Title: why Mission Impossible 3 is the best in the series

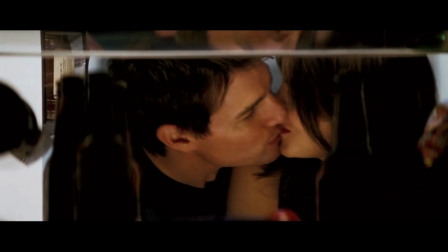244s
While back home, he's about to get married to the girl of his dreams, where shortly after a party celebrating their plans,
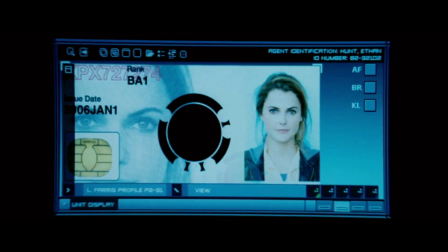250s
he somewhat foolishly accepts a new mission to rescue one of his former students who he cares about deeply.
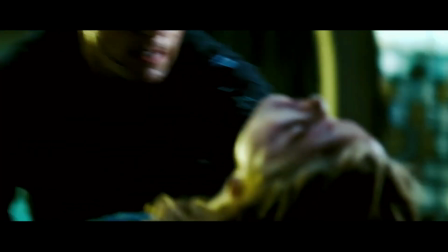257s
We are then delighted with this incredible early action sequence where he rescues the girl, they escape in the most badass way possible,
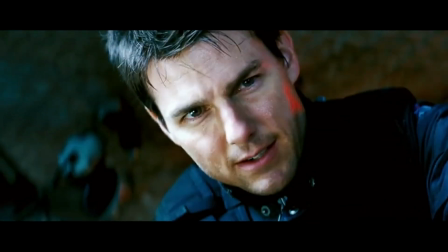265s
and then it all comes crashing down when she tragically dies
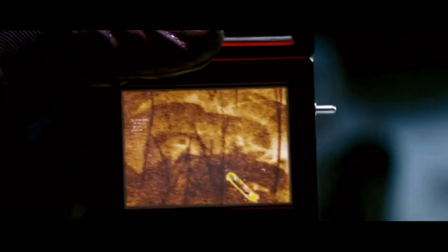270s
in the helicopter ride to freedom due to an explosive implanted in her head.
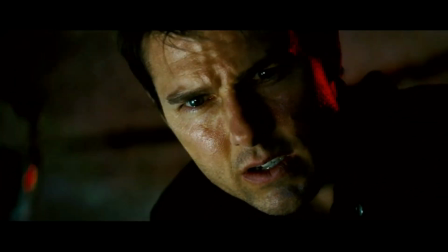275s
This is yet another great piece of exposition because it conveys yet again The threat that our protagonist is facing,
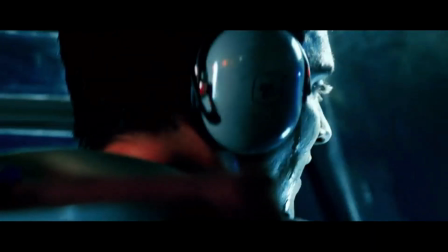282s
that in turn the audience is facing, is greater than could be predicted.
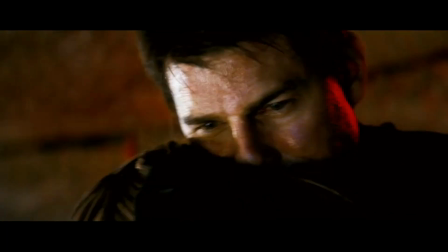286s
This death of a character who Hunt deeply cares for is executed in this intentionally anticlimactic way to show the audience this movie is not holding back.
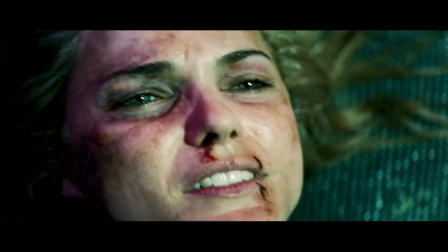298s
This is how quickly and suddenly an important character that you like can just die,
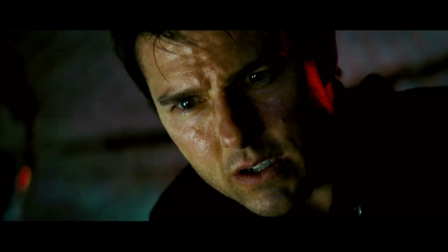304s
which yet again instills this feeling of unease. We can't predict where this movie is going.
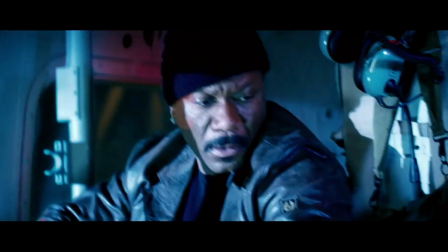309s
We can't conceive of what this movie is capable of. This sequence of events adds more and more weight to the plot.
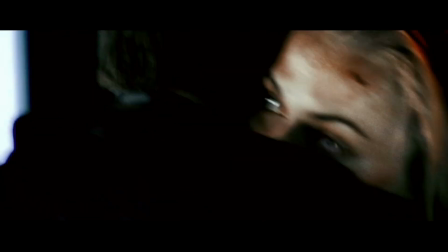316s
This sort of backhanded, harsh treatment by the director to the audience, if you will, is exactly what separates this movie from the rest.
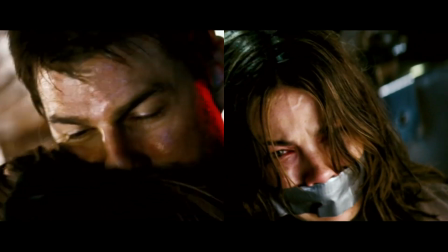325s
These opening scenes are just as much of a wake-up call to the audience as it is to the characters.
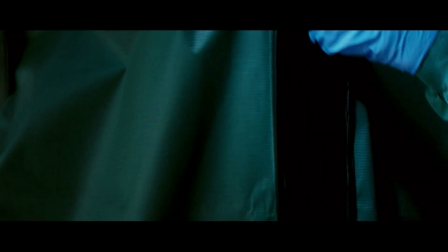331s
The movie comes at us hard and is absolutely relentless when it comes to immediately establishing a threat,
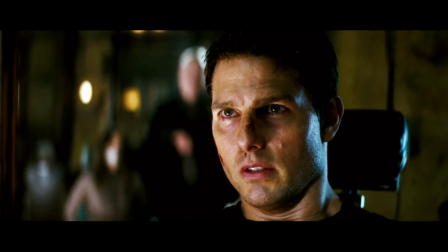337s
which is just a lost art when it comes to modern movies. We need more movies that cross a line with the viewer, like this one does.
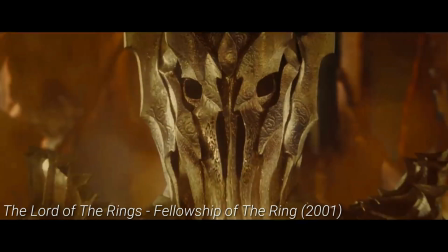346s
That's Gravity. It's important for any exposition to establish motivation,
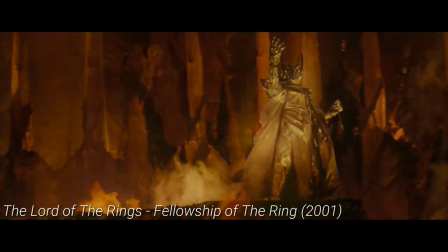352s
to clearly lay out the reasons why the characters are driven to move the plot along, and in turn why the audience should feel motivated as well.
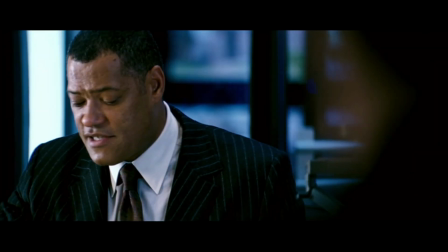359s
This movie does this exceptionally well, in my opinion, because of three major reasons.
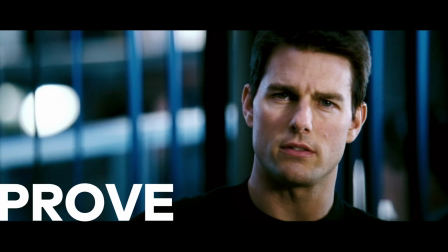365s
Ethan Hunt has 1. Something to prove, 2. Someone to avenge, and 3.
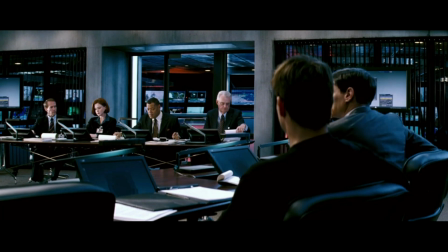372s
Someone to protect. For number 1, let's see how MI3 twists an otherwise boring formula on its head.
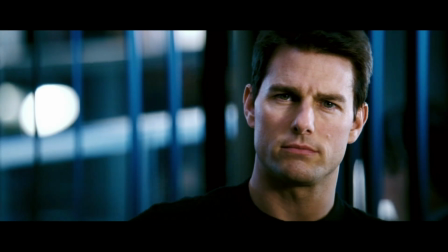379s
When it's revealed to the IMF that the mission is a catastrophic failure,
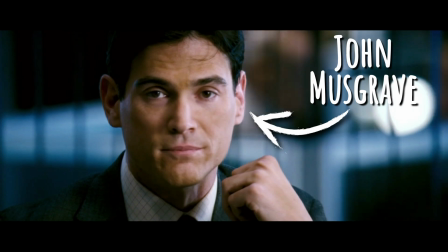384s
what follows is this scene where Hunt and his operations specialist, John Musgrave, are sternly lectured to and reprimanded by the head of the force,
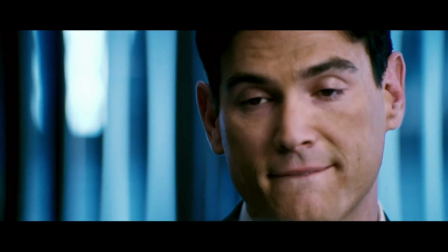392s
Theodore Brassel. This scene, which displays Brassel's disapproval, disappointment, and resentment,
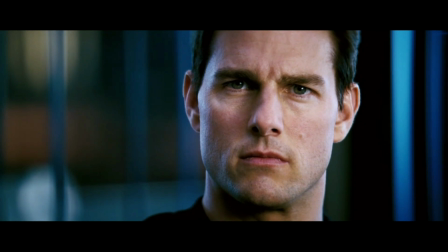398s
establishes that Ethan Hunt, in this movie more than others, has something to prove.
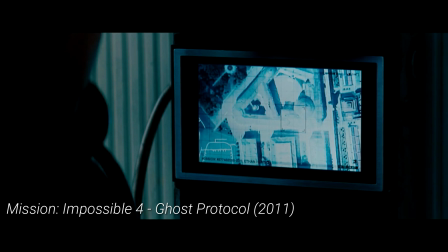403s
Rather than your typical approach, your mission, take down Owen Davian, we know you can do it.
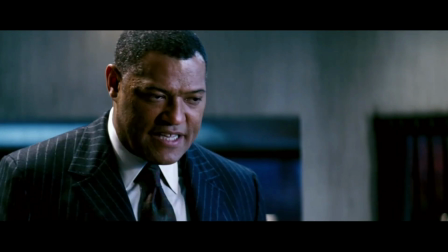409s
The movie instead insists on, no, stop what you're doing. This villain is greater than you, and we don't trust you can handle it.
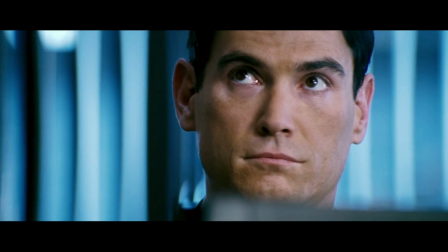417s
Which I think we can all agree is a much more captivating and exhilarating approach that launches us and the characters into the rising action of the film.
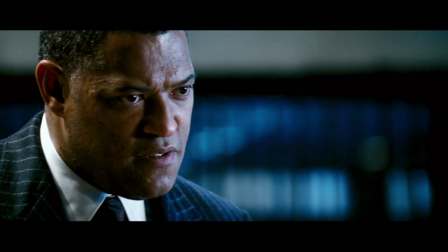425s
Our main character not being respected or trusted by his own people, among many other burdens,
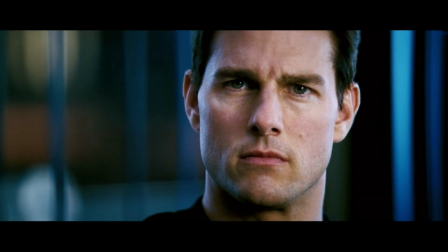431s
is a great way to give that character drive and motivation in a film, and to further captivate the viewer.
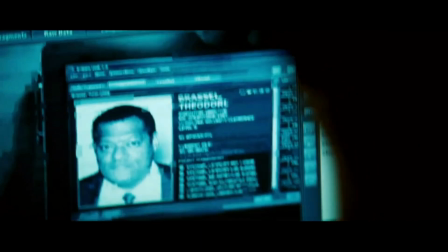438s
Later in the film, we get a hunch that Brassel is actually working with the villain, but instead it proves to be Musgrave who's the real double-crosser.
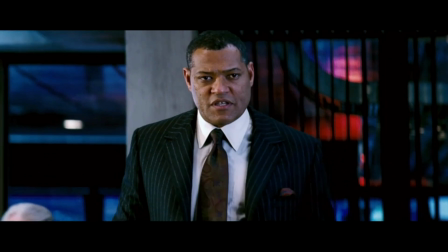446s
But regardless, the audience doesn't know any of that at this point in the movie, so the impact of this scene for the first-time watcher still holds firm.
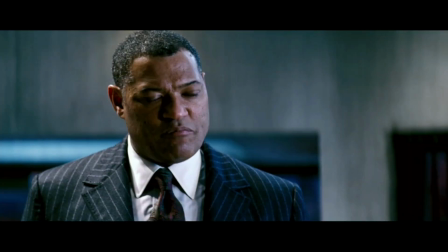454s
There is one line in this scene I think perfectly sums up the motivation and the gravity in this film, and it's this.
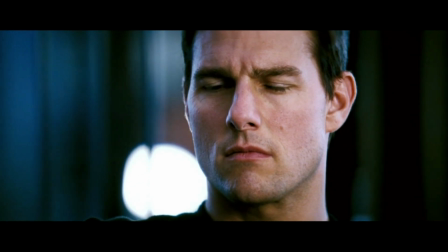461s Your operation has achieved one thing. You have reminded Davian that he is winning.
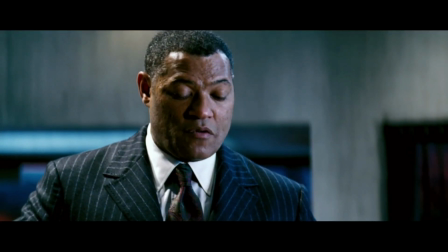468s
And with that line, we are just barely over 30 minutes in the movie.
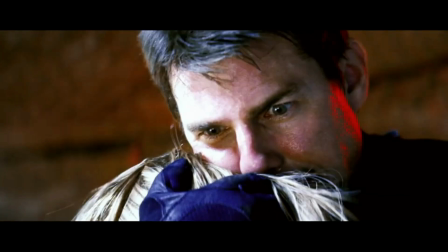473s
Secondly, for motivation, Ethan Hunt has someone to avenge.
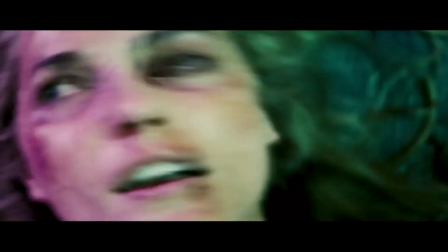477s
His student Lindsay Ferris, who died right in front of him in the failed rescue mission.